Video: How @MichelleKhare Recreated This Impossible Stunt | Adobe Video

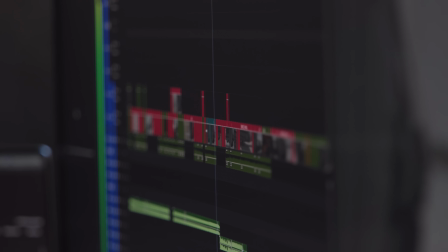0:12 My name is Michelle Carre. I'm the host of Challenge Accepted, and today we're gonna show you a little behind the scenes of what it takes to make the biggest episode we've ever made. We're watching the finale of this episode that Ryan has edited and Max has assisted edited.
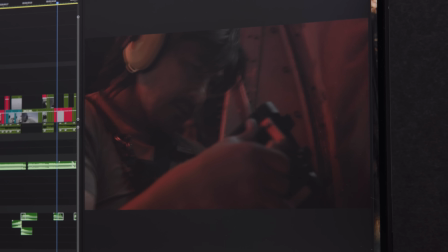0:27 I'm so excited. I'm always excited to see Ryan's edits, and I often scream when I get to see them. Or cry. One of the two. Two emotions. If we get either, it's a really good one.
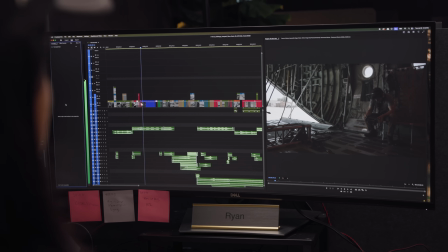0:40 This is the difference between the original source material that we are homaging. Our story is the creation of this moment versus the Mission Impossible story is Ethan Hunt looking badass as he's doing it.
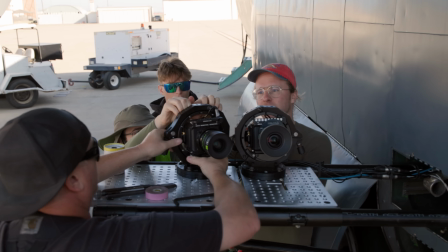0:53 Correct. The beauty of YouTube is such a ragtag team of people coming together to make something this crazy happen. And I think that is our story. Like that is our heart of the piece. This is the same problem we had in our Houdini episode. We have a third act in which our protagonist has no dialogue.
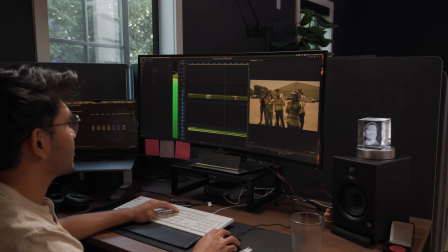1:12 And so we have the challenge right now of attempting to tell that tension, the fear, the drama, the conflict, all visually. The transition is the moment.
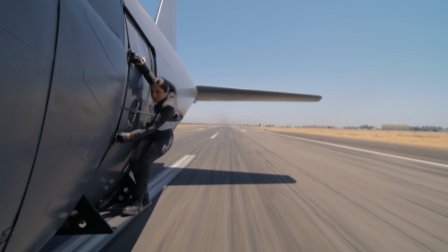1:24 It's the moment you lose complete control and the only thing left to do is to hold on. We showed this to like 10 people and like halfway through the shot, they actually stopped to like ask us questions. And I realized, oh my God, we weren't keeping them engaged in the hero shot. The issue we ran into is how do you visually tell that the plane's going faster?
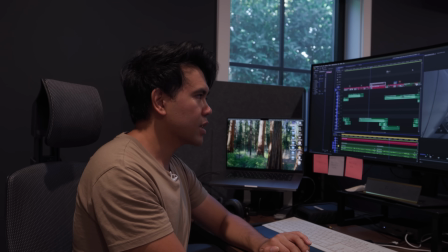1:43 That plane is like quadrupling in speed, but you can't tell. So what we were able to do is actually add camera shake and post to
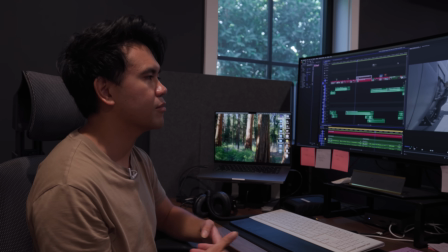1:51 help understand the intensity that Michelle is currently feeling from the wind.
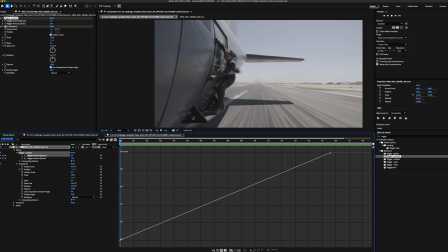1:56 So what we did to do that is I brought the shot into After Effects, actually used a effect called the wiggle tool, which just wiggles the footage around.
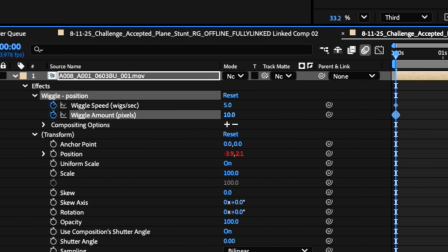2:04 But what's really cool about it is you can control and keyframe how much you want over time,
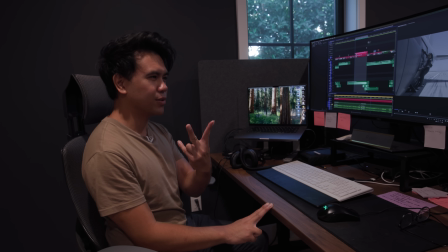2:10 which just simply allowed me just to put two keyframes, one in the beginning, one at the end,
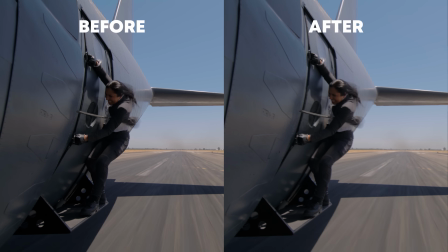2:14 and it will naturally start building the shake over time to sell that sense of velocity increasing, speed increasing, the intensity increasing.
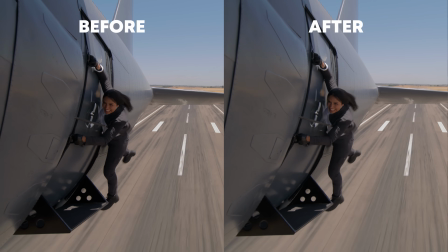2:22 And what we got in the end, it tells the story, like it shuts me up. I don't think I'm talking. Yeah, I'm not talking over it. A lot of what Michelle and Ryan have been saying is like the heart of the piece is like the crew in the episode.
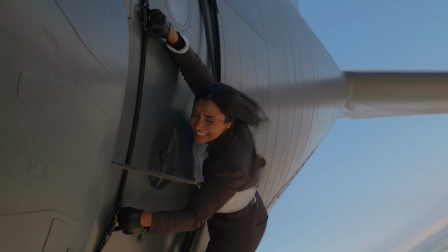2:35 But that also means because there's no dialogue for Michelle,
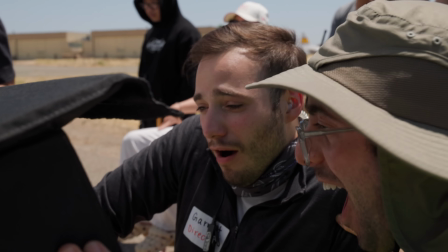2:39 the crew's reactions to what's happening is sort of how we tell the emotional journey of Michelle. And so we've been mining our footage for micro-expressions that could help tell that visual story.
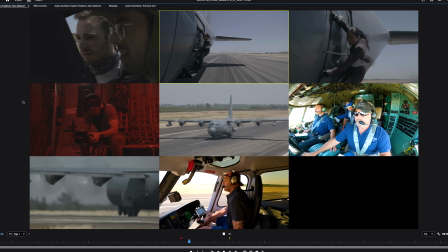2:53 Can you open up all the cameras for me real quick? I want to see what Video Village is doing the moment the transition happens.
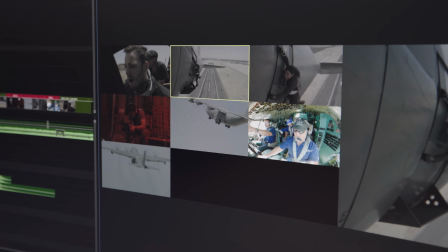3:02 That's the reaction you already have in the cut. Correct. Yeah, he cheats it later. Garrett's reaction here, where he blinks like this. That's amazing! That's a very real reaction. That's gotta be used somewhere.
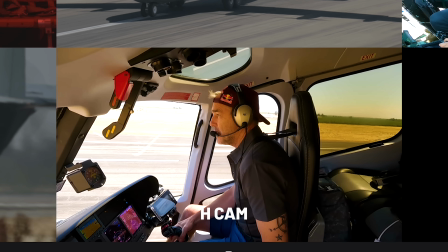3:16 It's so nice to be able to see exactly what each person was experiencing at the same time.
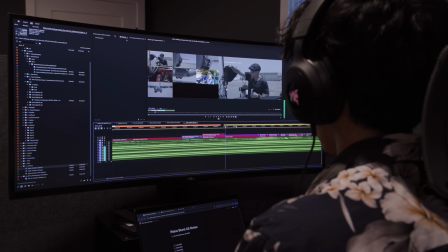3:22 I'd say that the biggest hurdle to tackle with this project is how many cameras we're using for one multicam sequence.
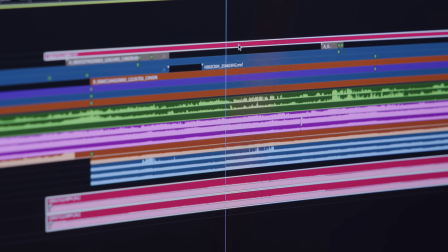3:29 That has definitely been kind of a struggle in terms of like knowing what selects and how I should pull them exactly to help you the most.
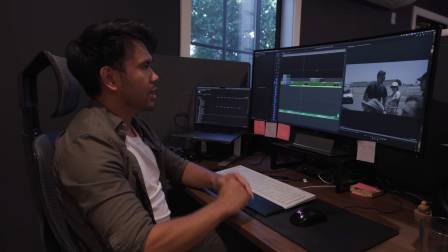3:36 So one of the big story points that we need to tell in this video is the danger of having birds in the air.
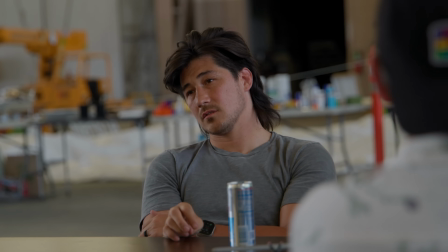3:41 The things that are not in our control. Bird strike, that would be a bad roll of the dice.
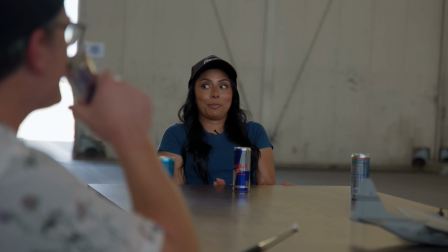3:47 Anybody who's close to me knows I don't like birds. Nice. I don't like birds.
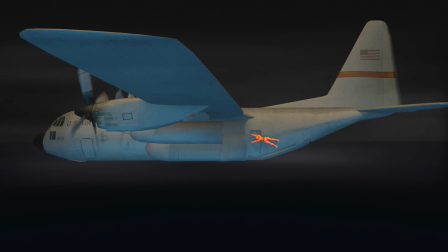3:53 When Michelle was flying, holding onto the side of a plane, a bird can be the difference between life or death.
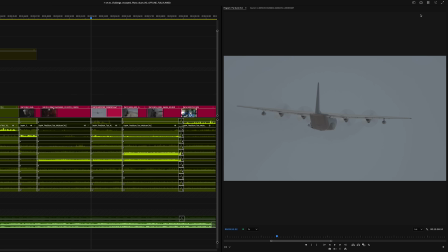3:59 This is a very real danger. We're gonna need more shots of birds So if you go up here on the top right and you click on this little magnifying glass That is media intelligence which allows you just to search anything you want no matter how specific it is I can use media intelligence to actually just search for birds
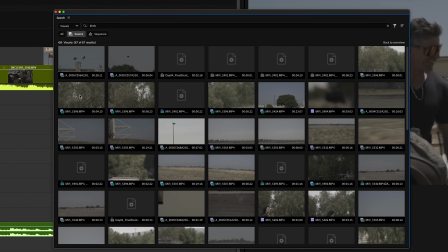4:15 and it'll give me a bunch of different results that I can Just drag and drop in the timeline.